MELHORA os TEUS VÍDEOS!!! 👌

Neste vídeo vamos ver 7 moves básicos de gimbal que vão dar instantaneamente aquele look mesmo fixe aos teus vídeos. Olá, meu nome é Tiago, bem-vindos à Toca do Lobo e que saudades é que eu tinha de fazer um vídeo assim deste género em que eu me armo um improv e vocês põem-se para eu ouvir aquilo que eu tenho para dizer. Ou não, é uma decisão que é vossa. Antes disso, já sabem, não se esqueçam de subscrever o canal porque é super necessário. Deixar um like para me adoçar o café e deixar um comentário aí em baixo porque é só altamente ler as coisas que vocês escrevem e vocês sabem eu respondo sempre pois é, estabilização, gimbal as câmaras trazem estabilização interna ou não mas mesmo quando as câmaras já têm estabilização interna, muitas vezes é necessário usar um gimbal ou um estabilizador para quem não está familiarizado com o termo DSLR, mirrorless, câmaras de cinema telemóveis existem gimbals e estabilizadores para estes modelos todos de câmera, e o objetivo de ter um estabilizador e estabilizar a imagem é dar aquele look mesmo wet, dreamy e smooth que só as imagens cinemáticas têm. E sendo assim, vou-te então mostrar hoje 7 moves básicos para tu utilizares com o teu gimbal e com a tua câmera para ter então acesso a esse look que todos nós queremos. Estes movimentos e planos vão funcionar na perfeição com o teu tipo de câmera e para o tipo de vídeo que tu queres fazer, desde um documentário ou um spot, um short film, funciona na perfeição. Dica gratuita, balanceia bem o teu gimbal. Neste caso eu estou a utilizar um DJI Ronin SC com uma Sony A6400 e vou utilizar uma Sigma 16mm com uma abertura de 1.4 que está a ser utilizada nesta câmara. O único contra deste setup é o facto da lente ser uma lente fixa, que não dá para fazer zooms, mas ao mesmo tempo é bom, porque se a lente fizer um zoom físico, vai mudar de forma e depois vais ter que balancear o gimbal outra vez. Dica gratuita número 2. Aprende a andar. Tu tens de aprender a andar outra vez. Lá porque à partida tens tudo estabilizado, isso não quer dizer que os teus passos não vão trazer solavancos e abanões, jitters, à tua imagem. Obviamente podes tentar estabilizar a tua imagem na pós-produção com alguns plug-ins ou efeitos do teu software de edição, mas o princípio é, quanto mais qualidade tiver a matéria-prima, melhor vai ser o resultado final. Por isso, tenta ter logo tudo limpo à partida quando gravas e quando capturas e deixa a pós-produção corrigir erros que não são capazes de ser corrigidos no local. Por isso, aprenda outra vez a andar. Dobra bem os joelhos, utiliza os teus joelhos como embrutecedores para estes abanões,
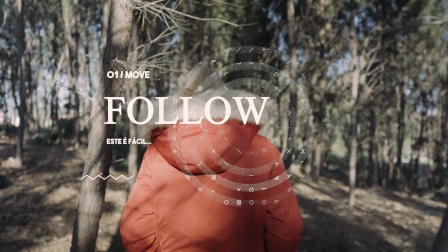mantém a postura com que estás a filmar e avança com um ritmo steady e sempre mais ou menos constante.
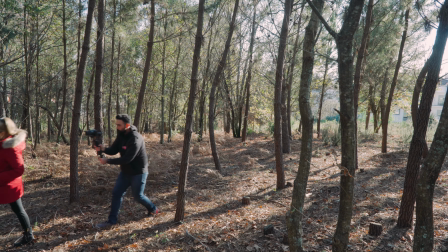E se puderes, usa as duas mãos. E sem mais demoras, vamos ao primeiro move, ao primeiro pleno. Chama-se o follow.
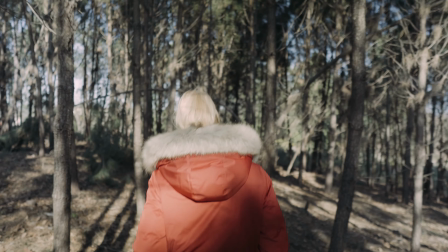É um clássico e como o nome indica, vamos simplesmente seguir o nosso sujeito por trás e vamos tentar manter sempre a mesma distância entre o sujeito e a lente.
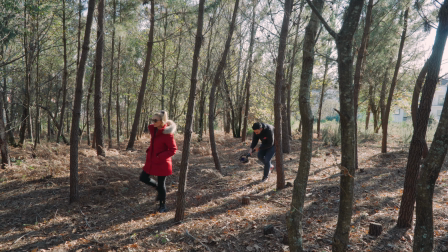Este shot funciona extremamente bem como establishing shot para mostrar a localização e o meio em que tu te encontras e o teu sujeito principal também.
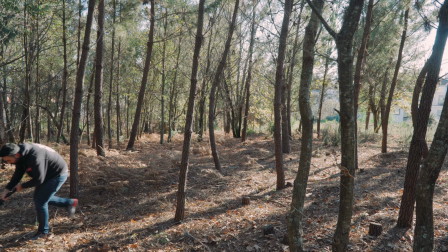Mantém sempre o teu sujeito no centro do frame e, mais uma vez, mantém o teu movimento consistente e constante.
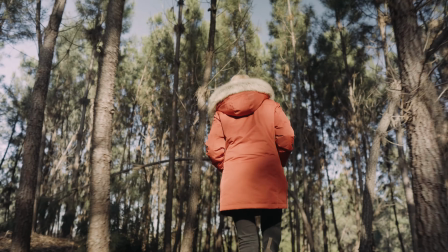Podes também experimentar ângulos diferentes e distâncias focais, que neste caso só vai funcionar se aproximarmos ou afastarmos do sujeito,
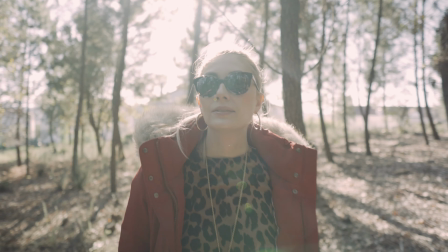porque a nossa lente é prime e não faz zoom.
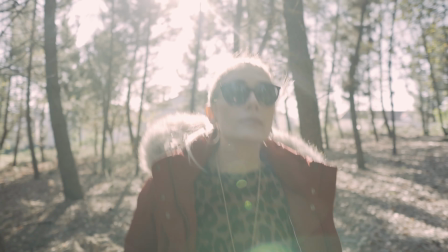Mas ainda assim temos aqui o mesmo shot de um ângulo mais baixo e mais afastado, que dá um feeling completamente diferente.
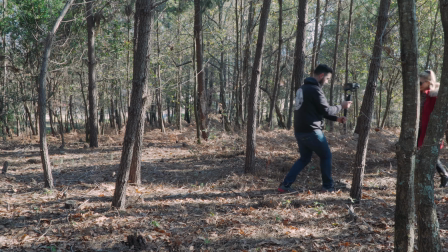Ok, número 2, quase igual ao primeiro, o Reverse Follow. Exatamente a mesma cena.
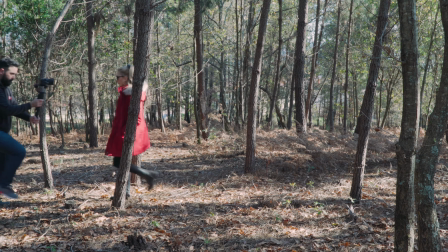Só que desta vez estamos a captar o nosso sujeito pela frente e estamos a andar para trás.
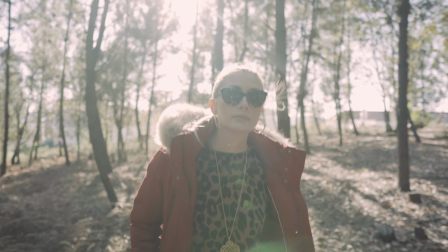Este é usado constantemente em filmes por todo lado e é sem sombra de dúvida um clássico também.
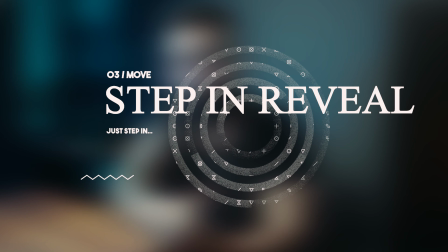Vai também estabelecer bem o teu sujeito no ambiente e vai dar boé valor às tuas filmagens.
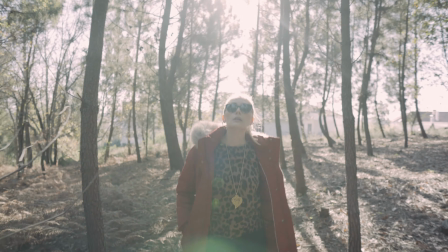Tal como o follow pode sempre variar a distâncias focais e experimentar outros anos. O número 2 já está, o número 3, o Step-in Reveal.
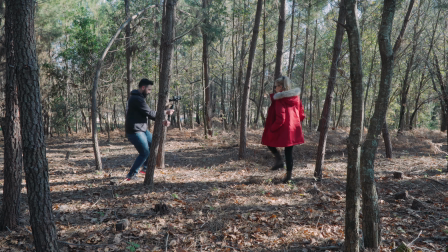Os nomes dizem logo tudo. O nosso trabalho aqui vai ser exatamente o mesmo que o anterior, só que vamos deixar o nosso sujeito entrar no frame em vez de já lá estar desde o início. Step in. A parte do step in tem a ver com isto. Este aqui já vai exigir uma pequena coreografia entre a câmera e o sujeito, ou o ator, mas continua a ser uma cena simples.